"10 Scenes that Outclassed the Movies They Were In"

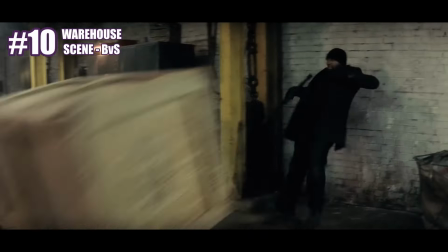10 scenes that completely outclassed the movies they were in. Batman vs. Superman is a weird movie. When it came out, everyone hated it. Then, gradually, a lot of people came to its defense. And it's settled in this place where the public opinion on it is that it's just kinda weird.
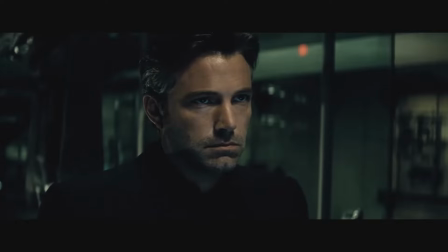Which it is. It's partly a superhero film. It's partly a deconstruction of a superhero film and of superhero characters.
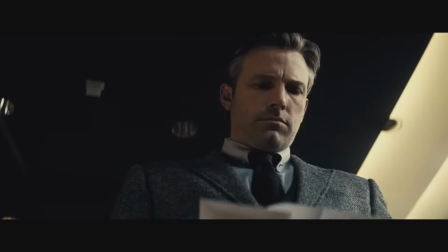It's got this kind of gritty drama vibe mixed with an almost, like,
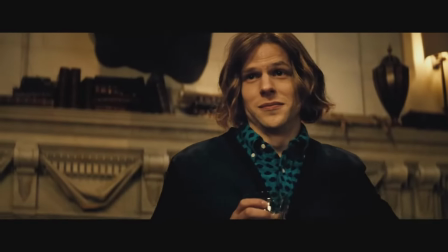political sensibility. and thus your mileage may vary quite a lot, and depending on where you stand and the kind of person you are,
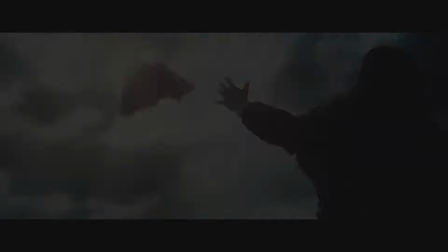you could see this movie in several contrasting ways. But the one thing I think we can all agree on is that it's slow.
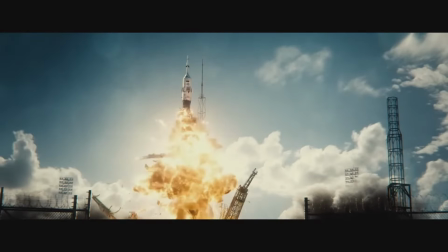The overall pacing, the ponderous vibe, the action, they're all slow. Except for this scene.
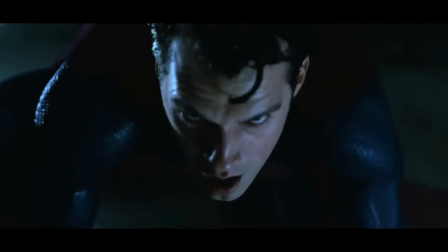The actual Batman vs Superman fight was one of the most depressing moments of my life. It looked like two tired old people whacking away at each other in an asylum while the caretakers were away,
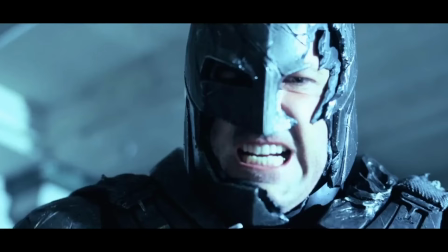because both of them thought that one stole the other's flat cap, and the truth is there was no flat cap. It's all in their heads, just like the manufactured conflict in this film is all in the film's head.
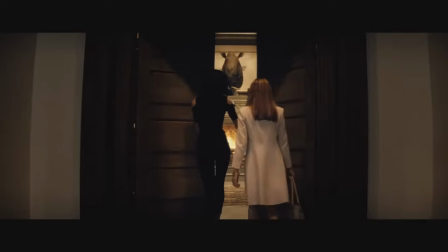Very weak, poorly thought out, and poorly applied. Same with the build-up scenes, and the pondering, and the peach tea, and the gloomy faces.
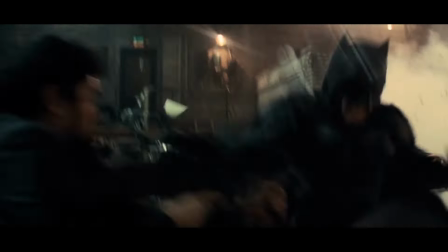It's like trying to run a 100-yard dash with superglue on your trainers. But all that heft disappears completely during this scene,
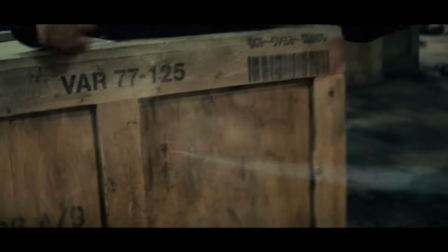and I bothered with all that setup beforehand because it's important to realize that this is not just a good action scene.
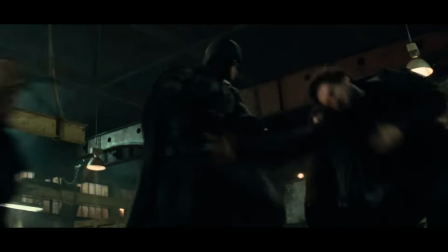It's like this is now an entirely different movie, For the duration of this one scene, we have stepped into a high-octane,
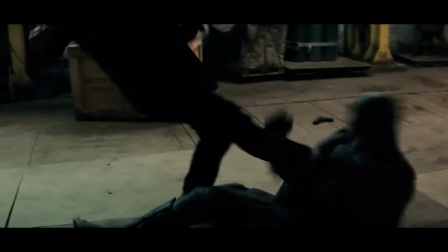high-stakes, absolutely thrilling Batman movie, where the Dark Knight gets to showcase what only this film and the Arkham games have ever managed to do,
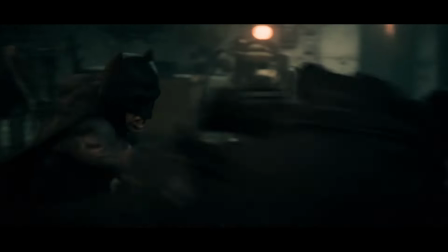which is how Batman would realistically fight and triumph against so many opponents. The pacing is absolutely relentless, the choreography is expertly done,
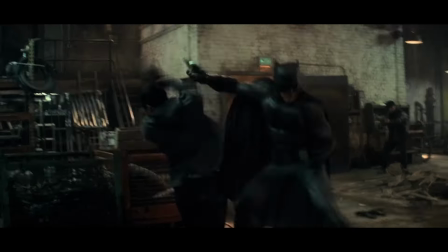the tools and gadgets make this look like an actually believable fight that Batman could believably win, and even the no-kill people have to admit that they like this scene,
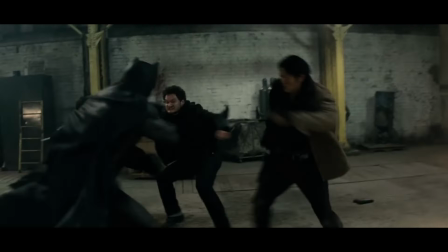Because right or not, it fully expresses the rage that's barely contained behind the surface of this character.
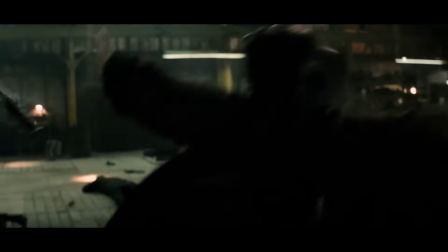And that rage is there. Batman spouts the word vengeance one too many times for that to not be the case.
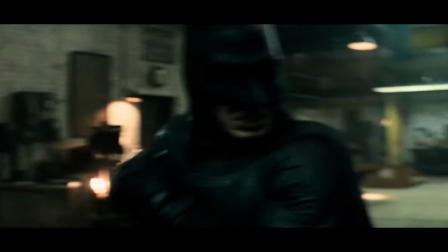So this scene for sure outclassed its movie harder than probably any other.
The test is simple.
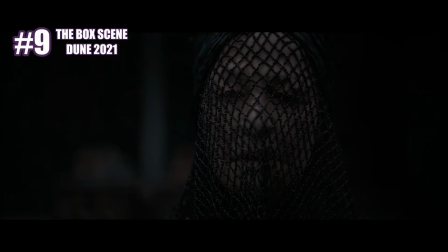Remove your hand from the box. And you die. What's in the box?
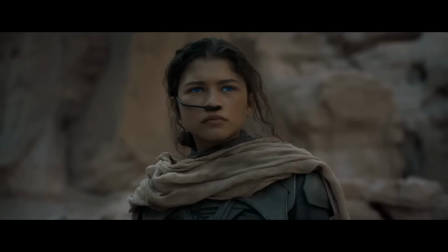What's in the box?
Dune 21 is also a weird movie. For all the praise that it gets for its visuals, its cinematography,
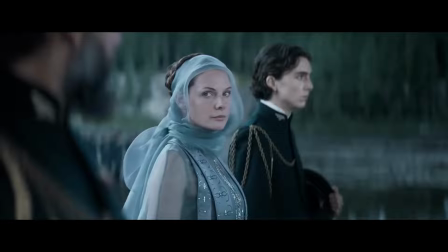its artistry and its general pretentiousness, It gets just as much hate for being a big pile of nothing that ends with a cliffhanger,
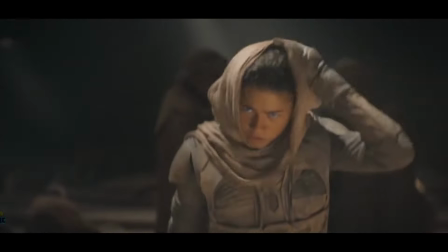and then part two also being a big pile of nothing that ends with another cliffhanger. If you've read the book, you'll realize that a lot of stuff is missing.
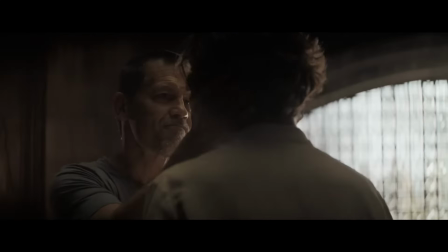A lot of dialogue in particular.
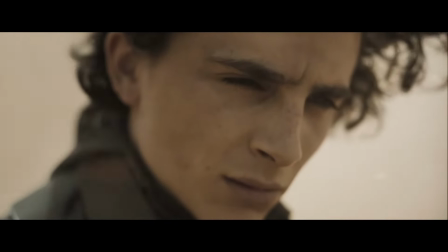Dialogue, inner monologues that add context and characterization to most of the cast, as well as just interesting scenes that are completely excised from the movies.
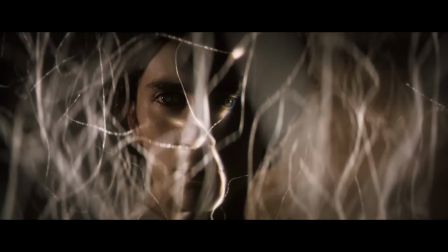I'm looking at you, banquet scene. So it can often be pretty hard to get into the movie's purely visual style,
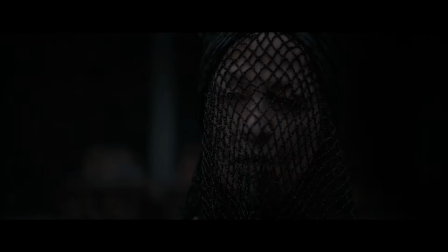but the one scene where it's easy to do that is the infamous box scene every single
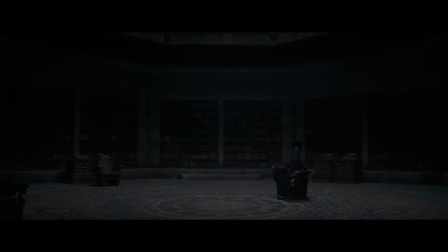thing about this scene is brilliant from the framing to the decorum to the way the characters measure each other up to the
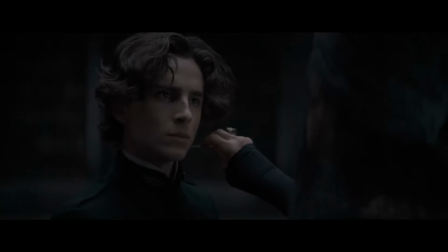symbolism behind it all the tension that it effortlessly evokes with not but a few words the brilliant acting on display opening with this scene sets the tone perfectly for this gripping universe the subtle dog whistle that can be heard when the pain starts just like a tingle before stranger and stranger sounds get
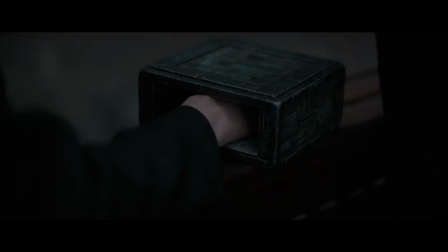added to the mix shamble babes acting the way he twists his hand to the side of the box ever tempted to remove it his facial expression is like he's
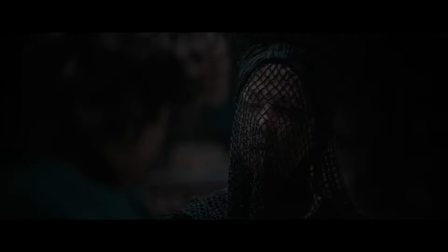almost like in a trance of pain and the way he suddenly changes into something else into this figure described in all the foretellings and
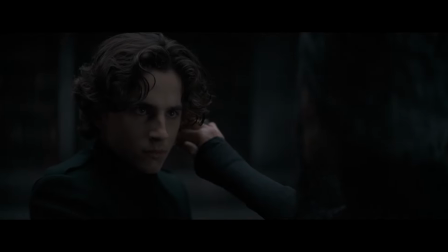prophecies pulling that off exactly as described in the books it's all pretty brilliant i'd say the only thing that sours it is jessica's schizoid episode
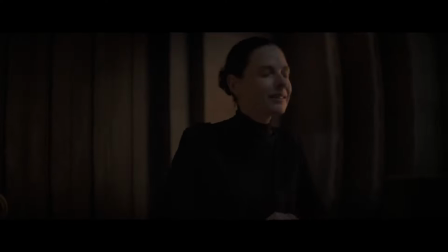that's way overdone and overselled like she's going through childbirth and some much more reserved acting would have been more appropriate something that still lets us know that she's
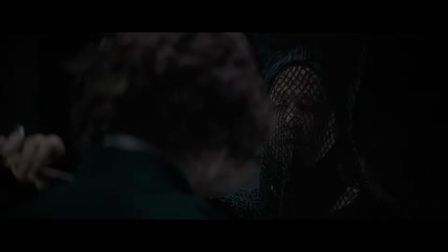concerned and that Paul's in real danger, but nothing quite so manic. But otherwise, this is one of the only scenes in both films that actually delivers on the promise of Dune, as far as I'm concerned.
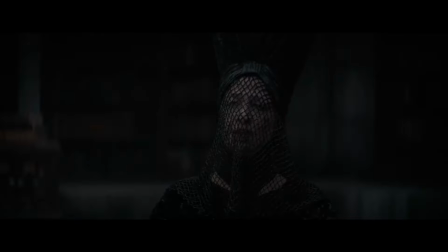That promise being an experience that does a lot with very little,
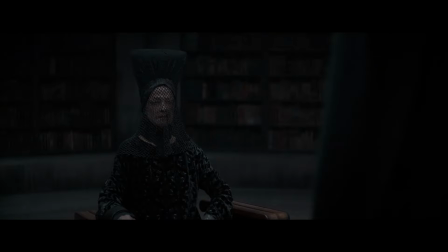that can make political intrigue a nail-biting experience, and where just two characters staring at each other can fill the room with dread and tension.
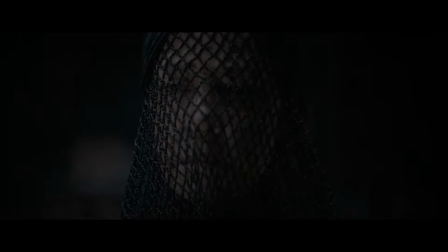Whether you think this Dune adaptation is good or bad, the box scene outclasses the film it's in all the same.
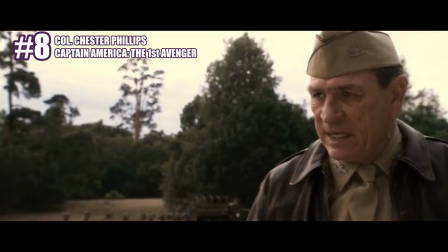Wars are fought with weapons, but they are won by men. We are going to win this war because we have the best men.
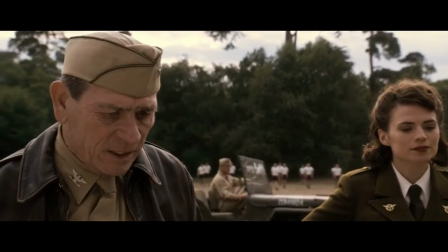And because they are gonna get better.
This is less of a scene and more of a character part. Tommy Lee Jones as Colonel Chester Phillips is one of the best things about this film.
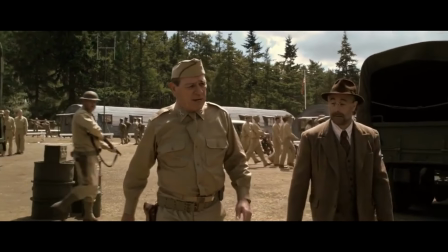His casual swagger, his comedic timing.
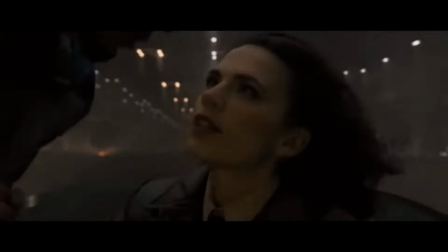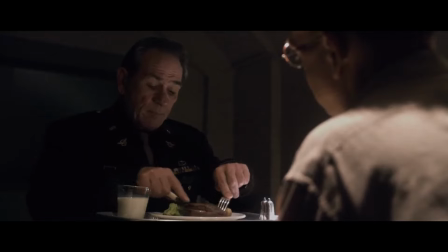The first Avenger threatens to devolve into a dreary affair as it is.
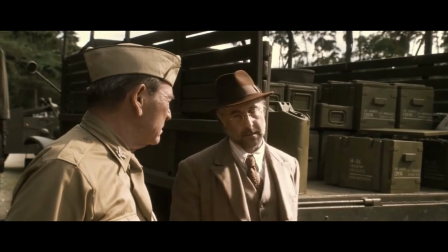But if you remove this character, then it really takes a nosedive. do you know how long it took to set up this project all
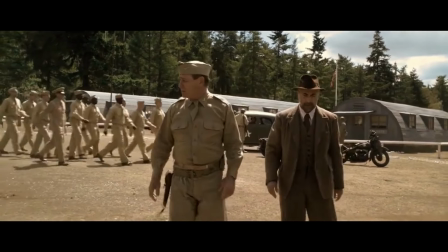the groveling i had to do in front of senator what's his name's cross only then do you realize just how much color this one character puts into the film's
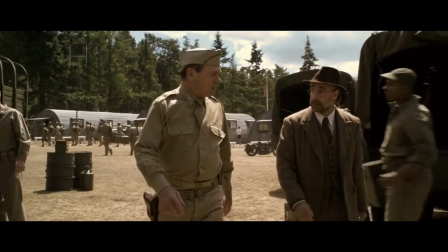cheeks he brought a 90 pound asthmatic onto my army base i let it slide i thought what the hell maybe it'd be useful to you like a gerbil look at that
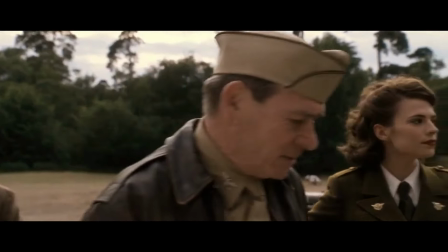he's making me cry excellent character and one of my favorite small roles from the entire mcu i'm in charge do
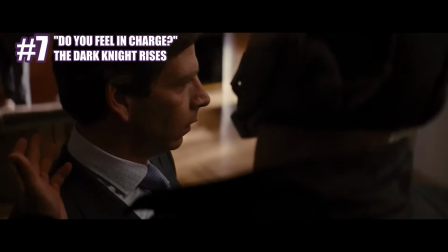you feel in charge
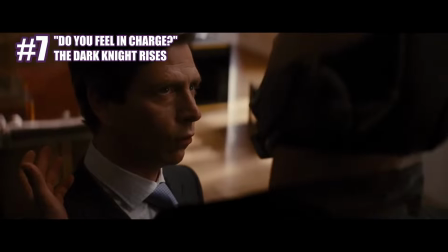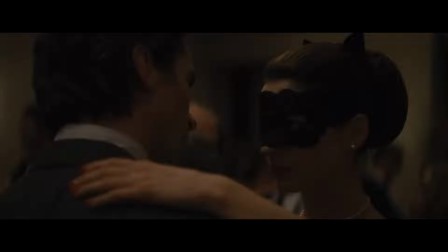The Dark Knight Rises gets a lot of hate. First of all, because it's a flawed movie.
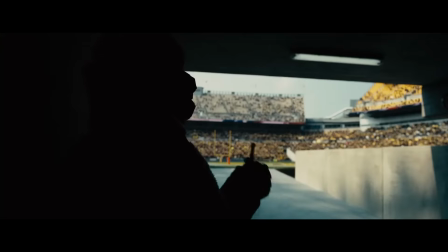But secondly, because it had the misfortune of being a sequel to The Dark Knight.
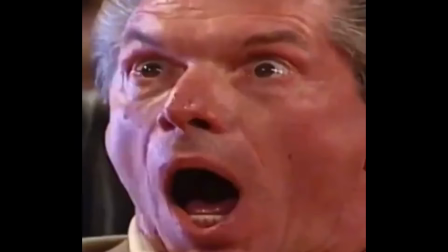A movie that, even today, many years after its release, makes everyone go, But that aside, The Dark Knight Rises is objectively a mixed bag.
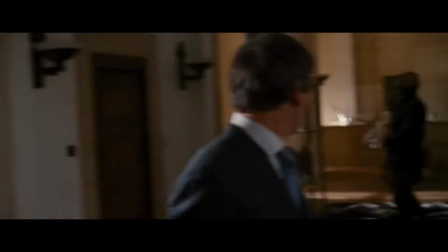There's lots of good scenes and there's lots of bad scenes that you could point out. But there is one scene that showcases the level of quality that this movie sometimes possesses.
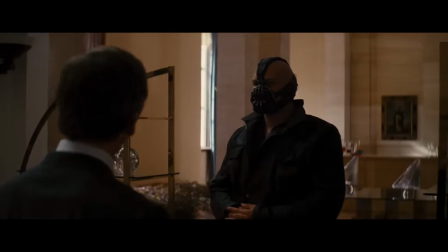And the really important other thing that it accomplishes is it aptly showcases how much of a terrifying badass Bane can be.
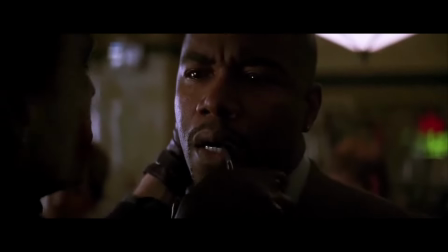I'd argue that this is on par with the Michael Jai White How I Got These Scars scene. Same amount of menace and intensity.
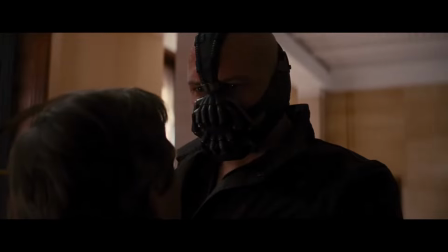Bane says like three words in this scene.
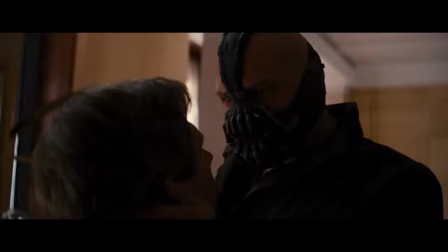And yet those three words are enough to shift the entire power dynamic between these two characters in a very believable manner to the audience.
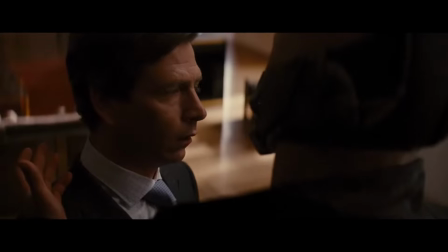That do you feel in charge moment should be one of the most prolific overused memes today.
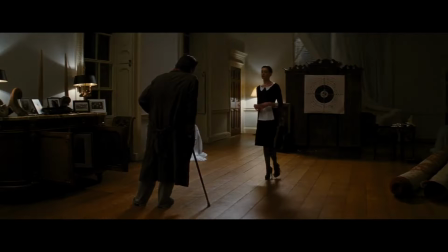Oops. That's right, a second scene from this film. Anne Hathaway is far from people's favorite Catwoman, myself included.
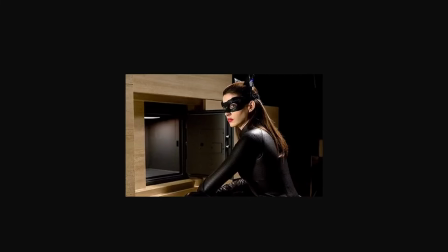I'm not gonna argue with that, but one thing I can argue is that this is one of the best possible ways to introduce Catwoman on screen.
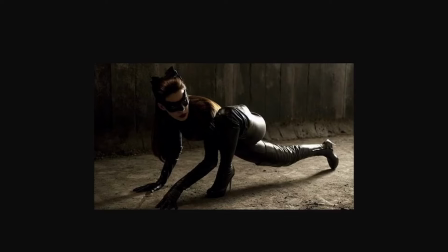First of all, because you'd expect Catwoman to be first seen in costume, not out of it. Well, I mean, you'd definitely like to see her out of it.
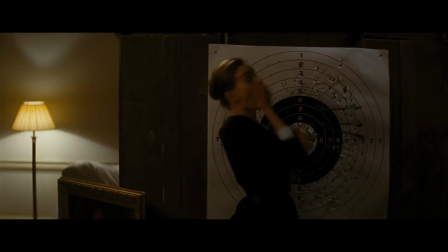But also because it's such a slow burn, organic of a reveal. Hathaway does an excellent job of playing the clumsy, confused, scaredy-cat maid,
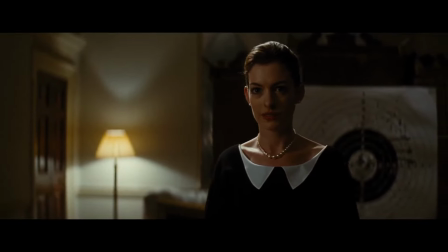and if we hadn't seen the trailers or the casting for this movie beforehand, she would have fooled us too.
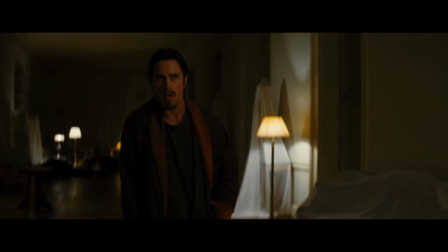But not Batman, who immediately knew that she was up to no good, and then what's truly going on slowly dawns on us,
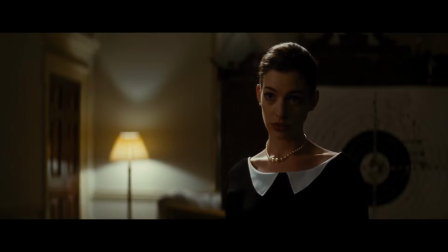leading to that iconic where the subtle way in which she completely changes her gaze and her demeanor is just so goddamn good.
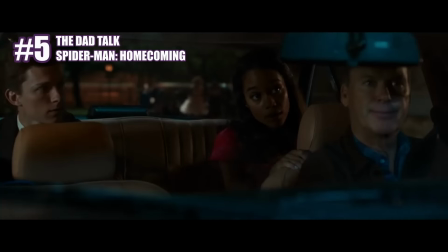Excellent performance, great scene from start to finish. i'm gonna give peter the uh the dad talk i thoroughly dislike this movie
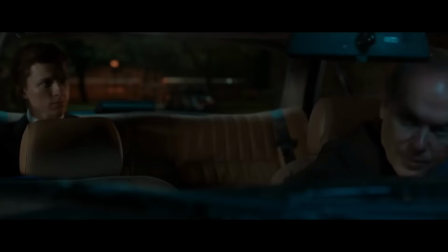i'm not gonna waste any time explaining why because i already did in two videos watch this and this and write a full essay about my essays by monday there's a lot of
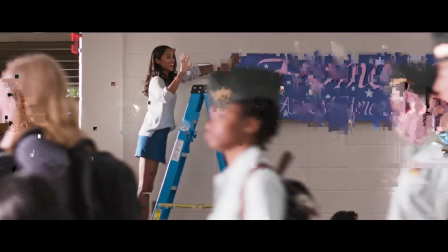stop and start in this movie there's a lot of slice of life there's a lot of dead time but one of the few scenes where it really gets going and
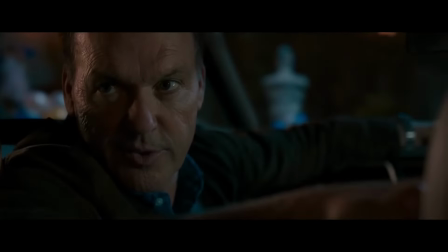i lean forward in my seat to pay attention is this one now of course the odds of peter parker walking into the car
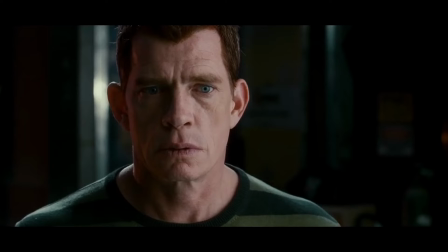of his arch nemesis are ridiculous, but that's par for the course for Spider-Man stories.
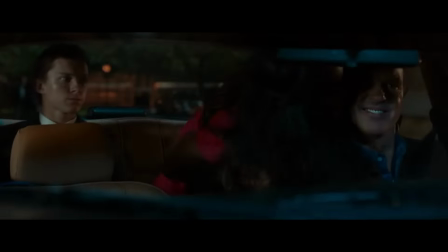And just like the Catwoman bit, this scene unfolds so organically, with Keaton's character almost falling asleep at the wheel from disinterest,
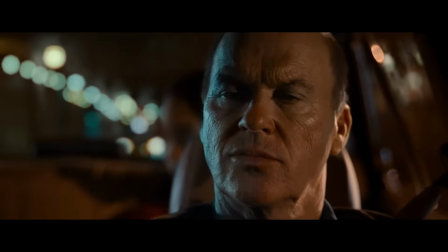to then noticing that something's up, and watching Peter like a hawk, until finally realizing the awkward situation that he's in.
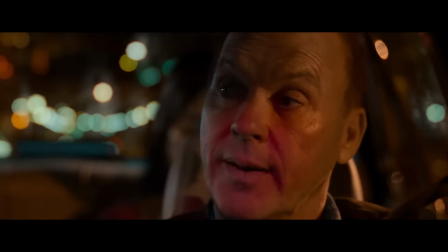Once again, the key word here is tension, like in so many of these scenes, and the ability to create tension without fights or explosions is key.
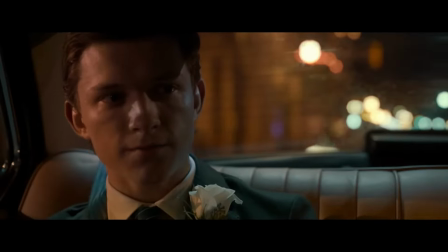In fact, big fights and explosions don't usually create tension, especially nowadays. so you can do quite a lot with quite a little and this scene perfectly showcases that.